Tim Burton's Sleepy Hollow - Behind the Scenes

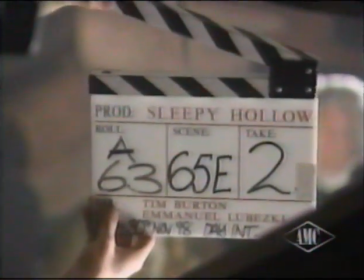When grown from the darkly fertile mind of director Tim Burton,
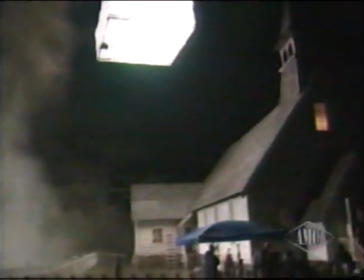the eerie woods of Sleepy Hollow become home to one of the most unusual unhuman characters ever created.
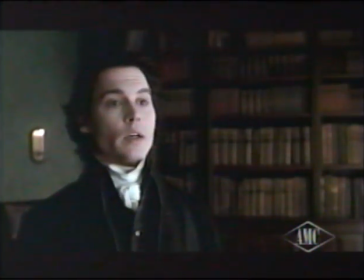The three were slain in open ground, their heads found severed from their bodies.
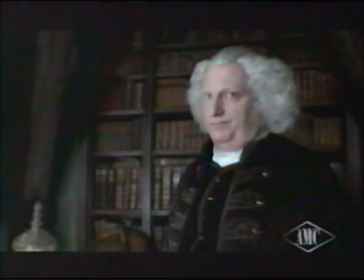Their heads were not found severed. Their heads were not found at all.
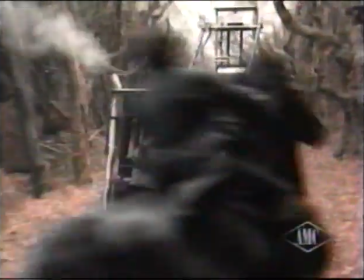And action.
It may not have a face, but Burton insisted that his headless horseman be able to act.
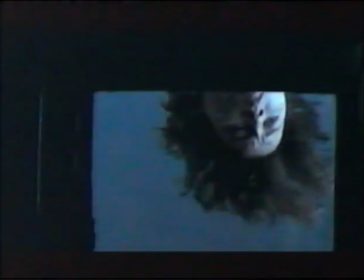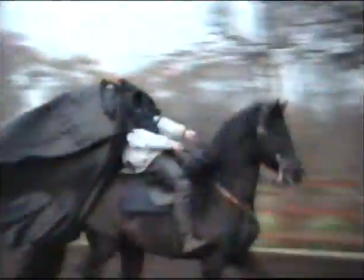To create the film's sword-swinging henchman, the producers first experimented with ways of hiding an actor's head inside his costume.
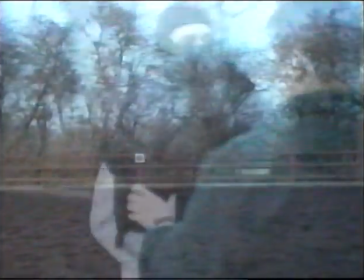But Burton was not satisfied with these tests. His rogue rider had to be anatomically accurate and completely convincing.
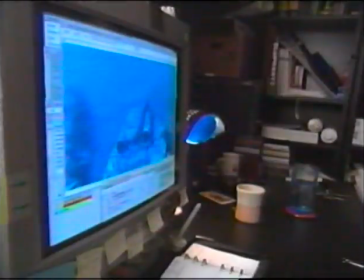That would require a different approach. So Burton turned to the visual effects wizards at ILM. If you go back to the previous Sleepy Hollow type stories where you could put a guy
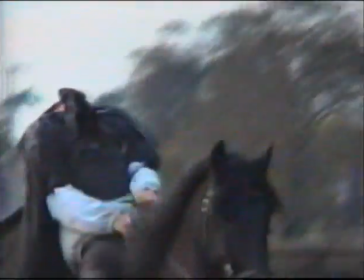under some shoulder pads and make it look like he was a headless horseman, just wasn't going to work on this film,
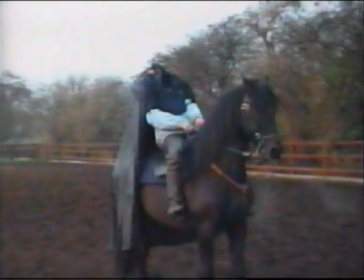especially in this day and age with the sophistication of the audience. But Burton did not want a computer-generated character.
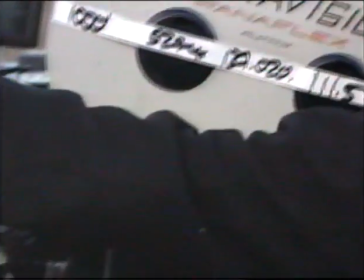He wanted a live actor whose performance could be directed during filming.
Step to your right.
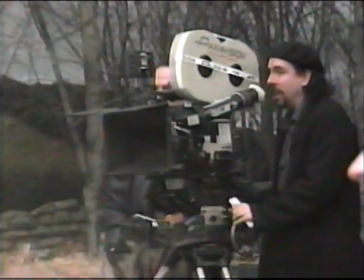We told Tim to just shoot it like, you know, he already didn't have a head, and then we would worry about erasing the head when we got it back here.
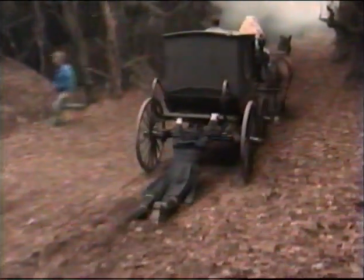Stand by and action away.
To accomplish this, Burton would have to shoot the horseman with a blue hood over his head.
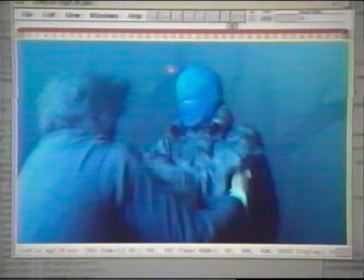This would allow the ILM team to isolate the colored cranium and remove it from the rest of the scene. He still moves normally, he's still proportioned naturally, so you get this tweak in your mind where you're like,
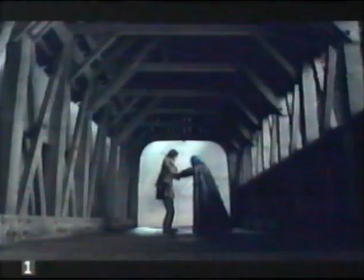that body is moving exactly the way a body should, but it doesn't have a head.
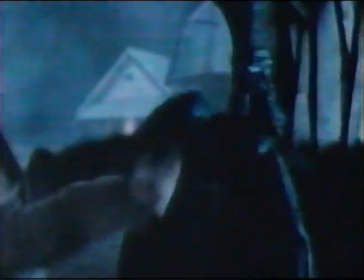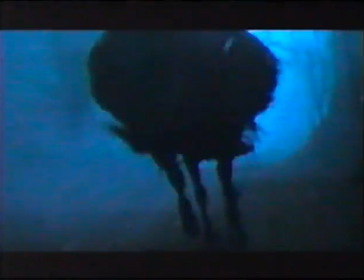The horseman was not the only one in the movie without a head. Of course, you know, you can't have a story about a headless horseman without lopping off a few heads.
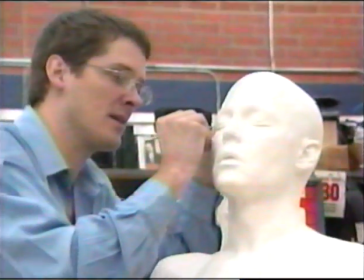Creature effects supervisor Kevin Yeager was charged with creating the 20 severed human heads that fell victim to the horseman's blade. If an actor was to have his head cut off with a character, and we had to see that, we do some kind of a, frightening grimace or a grimace like this or whatever, for, so that when we cut to this fake head, it looked like it was in pain or in shocked expression, seeing the horseman, decapitating them.
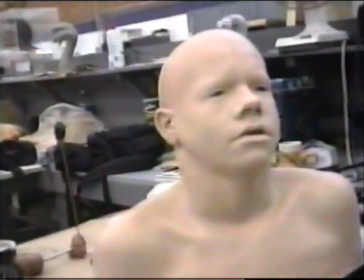Kevin crafted the severed heads out of translucent silicone, giving them an eerily believable appearance.
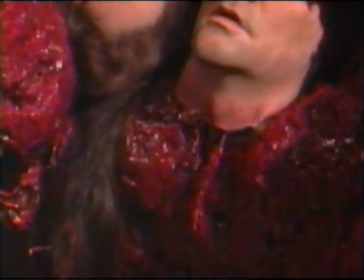Then, he and Burton collaborated to make each of the decapitations different and memorable.
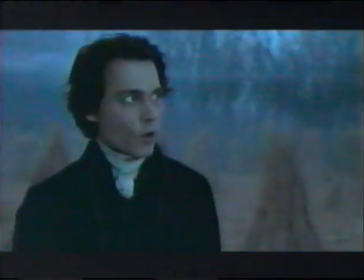Kevin's favorite beheading was of the character played by actor Richard Griffiths.
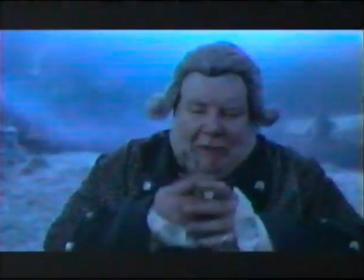What is that? My talisman, it protects me from the horseman.
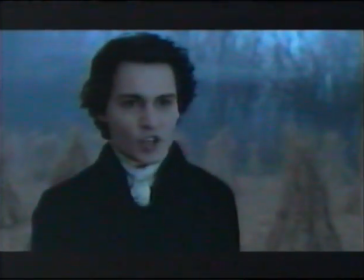Tim came up with this idea, which was to have the head slice and spin around 3 times.
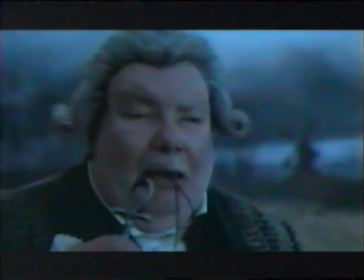We ended up building a torso of Richard Griffiths, and we put a drill motor in the chest area.
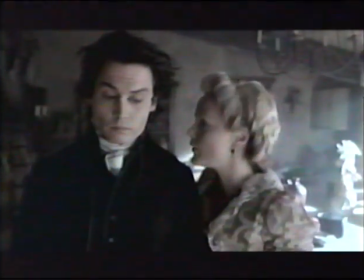Kevin and ILM joined forces to pull off a key sequence in which Lady Van Tassel,
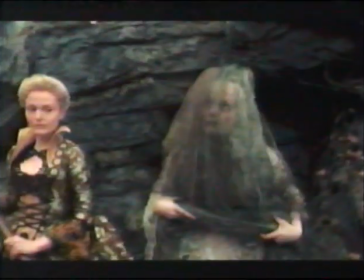played by Miranda Richardson, decapitates an old witch, also played by Richardson.
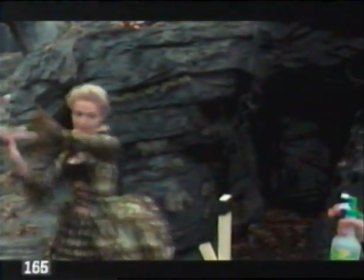Burton filmed each of the characters separately, and Kevin provided the severed head.
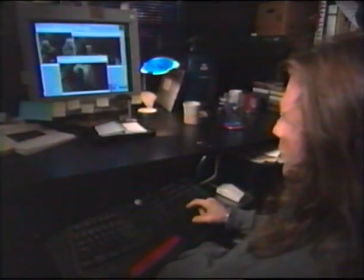Then ILM blended the 3 elements together into a single gruesome image.
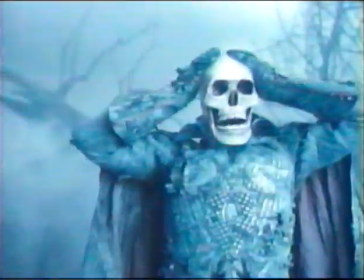The effects team's finest moment in Sleepy Hollow takes place during the film's harrowing finale,
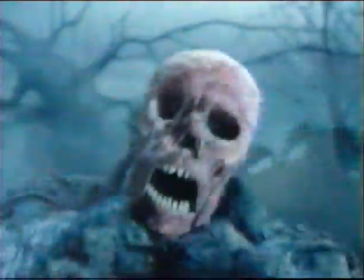when the headless horseman reclaims his missing skull.
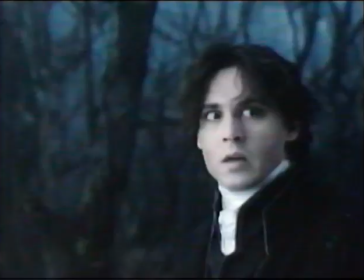ILM regenerated his face into the Hessian mercenary played by Christopher Walken.